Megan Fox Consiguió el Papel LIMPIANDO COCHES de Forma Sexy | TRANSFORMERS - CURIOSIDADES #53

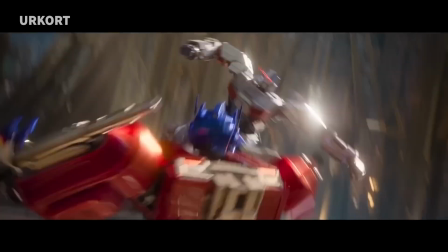(0:00)
Este viernes llega a los cines una nueva entrega de Transformers, esta vez una versión animada como en sus inicios,
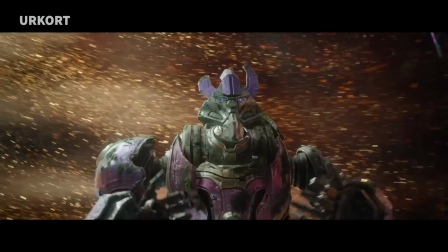(0:06)
y qué mejor forma de recordar a Optimus Prime que con la primera de Michael Bay.
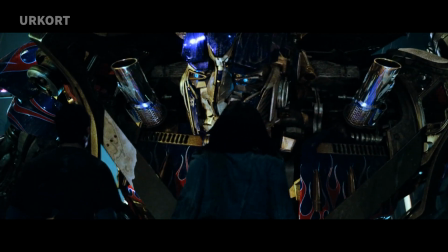(0:10)
Así que ponte cómodo porque aquí van unos cuantos datos y curiosidades sobre Transformers.
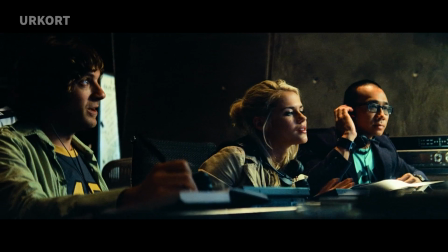(0:19)
El guion de Transformers pasó por varias versiones a lo largo de los años, pero cada borrador tenía algo en común,
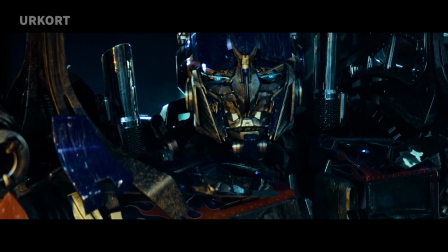(0:27)
y es que incluía a los mismos personajes: Optimus Prime, Bumblebee, Megatron y Starscream.
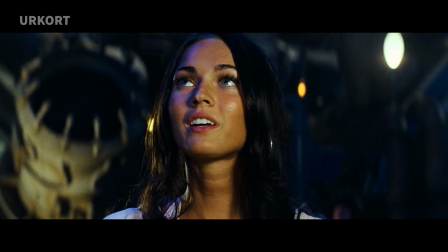(0:35)
Steven Spielberg, quien produjo la película, sugirió a los escritores que la historia central fuera entre un niño y su coche.
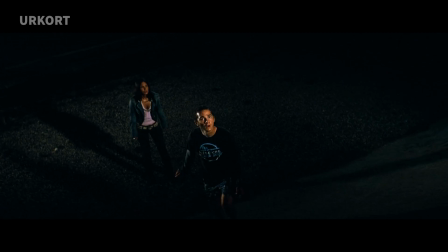(0:42)
Leyó cada uno de los borradores que se iban haciendo y añadía notas a cada una para mejorarla.
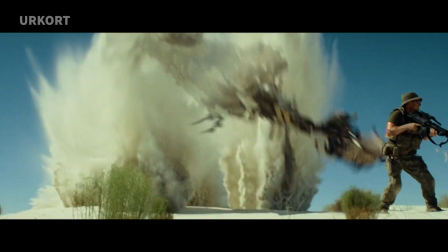(0:49)
Spielberg también aconsejó a Michael Bay que, en la medida de lo posible, rodara todas las acrobacias en vivo y no con CGI.
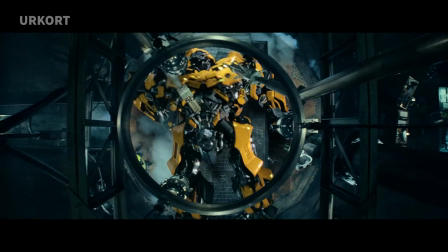(0:56)
Michael Bay originalmente rechazó dirigir la película, considerando una estúpida película de juguetes. Sin embargo, se moría de ganas por trabajar junto a Spielberg y le interesaba hacer su primera película familiar.
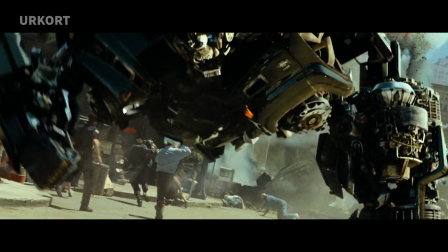(1:09)
Más tarde admitió que no ser fan de Transformers le permitió presentar la saga a otros no fans.
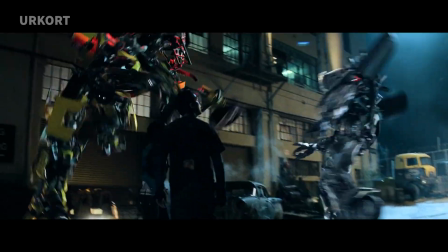(1:16)
Aunque algunos no lo sepan, la película Transformers es una nueva adaptación del anime de
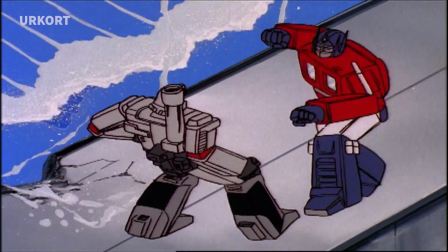(1:25)
1984, que contó con 4 temporadas y 98 episodios.
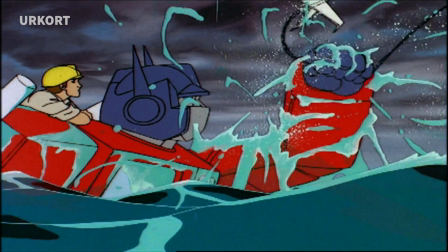(1:29)
En ella, los Autobots tenían ópticas azules y los Decepticons rojas.
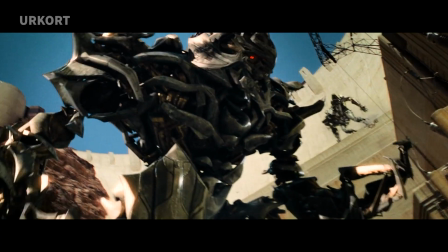(1:34)
En la película se mantiene el color para diferenciarlos del bien y el mal, lo único que fueron diseñados como un obturador de cámara.
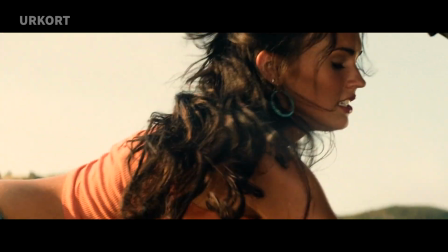(1:42)
Se dice que Megan Fox logró su papel de Micaela yendo a casa del director Michael Bay y teniendo que lavar su coche, mientras este la filmaba. Esto resulta bastante raro y los dos han asegurado que es totalmente mentira.
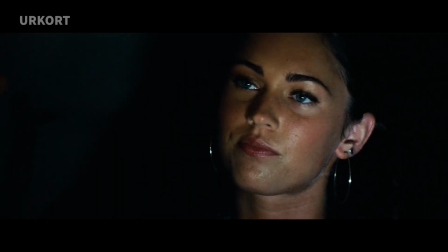(1:57)
Fox sí que tuvo que practicar lavando coches, pero no en casa de Bay. Megan Fox ha comentado que durante un concierto de Linkin Park al que acudió,
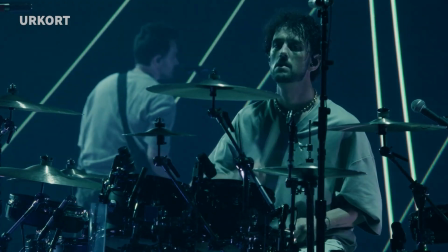(2:06)
la banda la llegó a conocer personalmente y le dijeron que habían oído hablar de que estaban rodando una
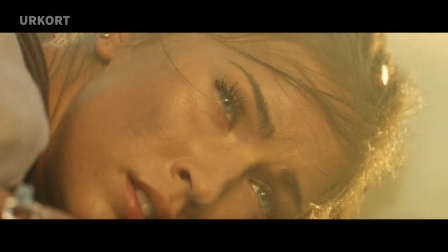(2:12)
película de Transformers en acción real y le preguntaron si podían poner una canción suya en ella.
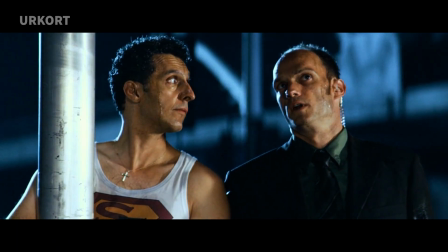(2:18)
Es por ello que en los créditos finales podemos escuchar What I've Done.
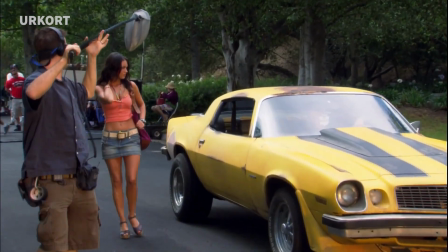(2:25)
Su personaje se llama Micaela Vance, que es literalmente una derivación del nombre del director Michael Bay.
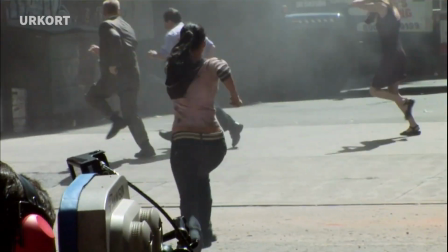(2:33)
Para este papel, Megan Fox ganó 4 kilos y medio de masa muscular para estar más en forma para las escenas de acción.
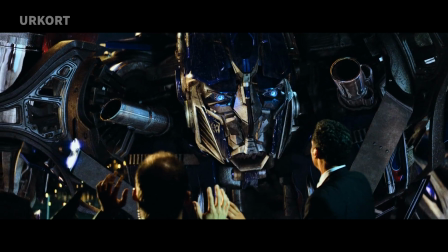(2:44)
Peter Cullen, la voz original de Optimus Prime,
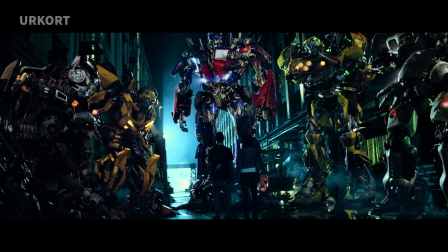(2:47)
describió volver a retomar el papel como ponerse unos zapatos viejos súper cómodos que no recordaba cómo se sentían,
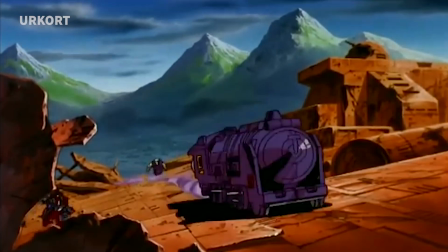(2:54)
y agradeció a los fanáticos por quererlo de vuelta. El modo alternativo de Optimus Prime en la peli de los 80 era un camión cabover,
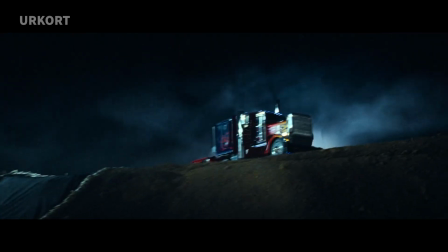(3:02)
pero se cambió a un camión Peterbilt de nariz redondeada.
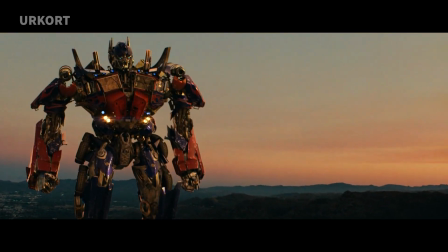(3:06)
Este cambio se hizo para que Optimus Prime pudiese ser más alto, ya que de otro modo solo podría levantarse a 6 metros.
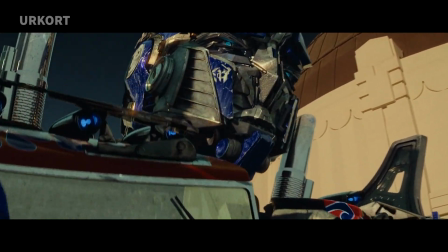(3:14)
En torno a la hora y media de la película, Optimus Prime cita su lema característico: "Freedom is the right of all sentient beings".
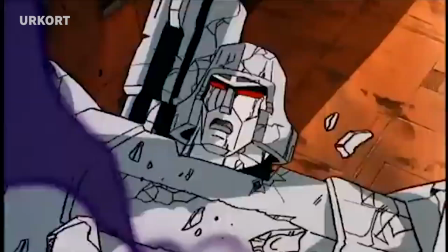(3:22)
No se pronunció en la película de 1986, pero sí en las figuras de acción que salieron con la cinta.
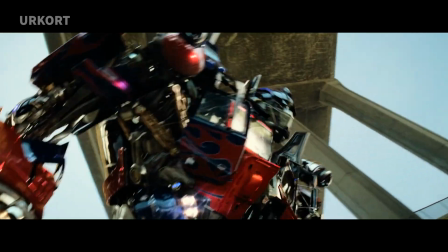(3:29)
El lenguaje corporal y los movimientos de Optimus Prime se inspiraron en Liam Neeson.
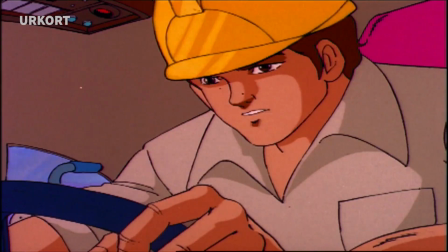(3:37)
El modo alternativo de Bumblebee en la serie era un Volkswagen Beetle, pero para la película se cambió a un Chevrolet Camaro.
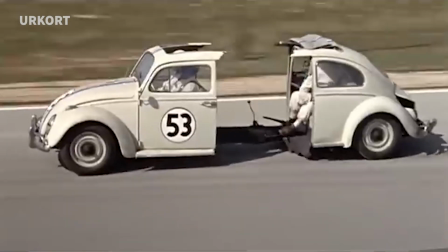(3:45)
Michael Bay quería evitar comparaciones con Herbie de The Love Bug y sintió que un Chevrolet sería más amigable.
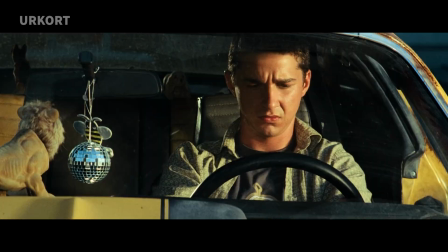(3:52)
Como tributo a la serie, el Volkswagen amarillo se puede ver a un lado en el concesionario y, como broma, lo golpea.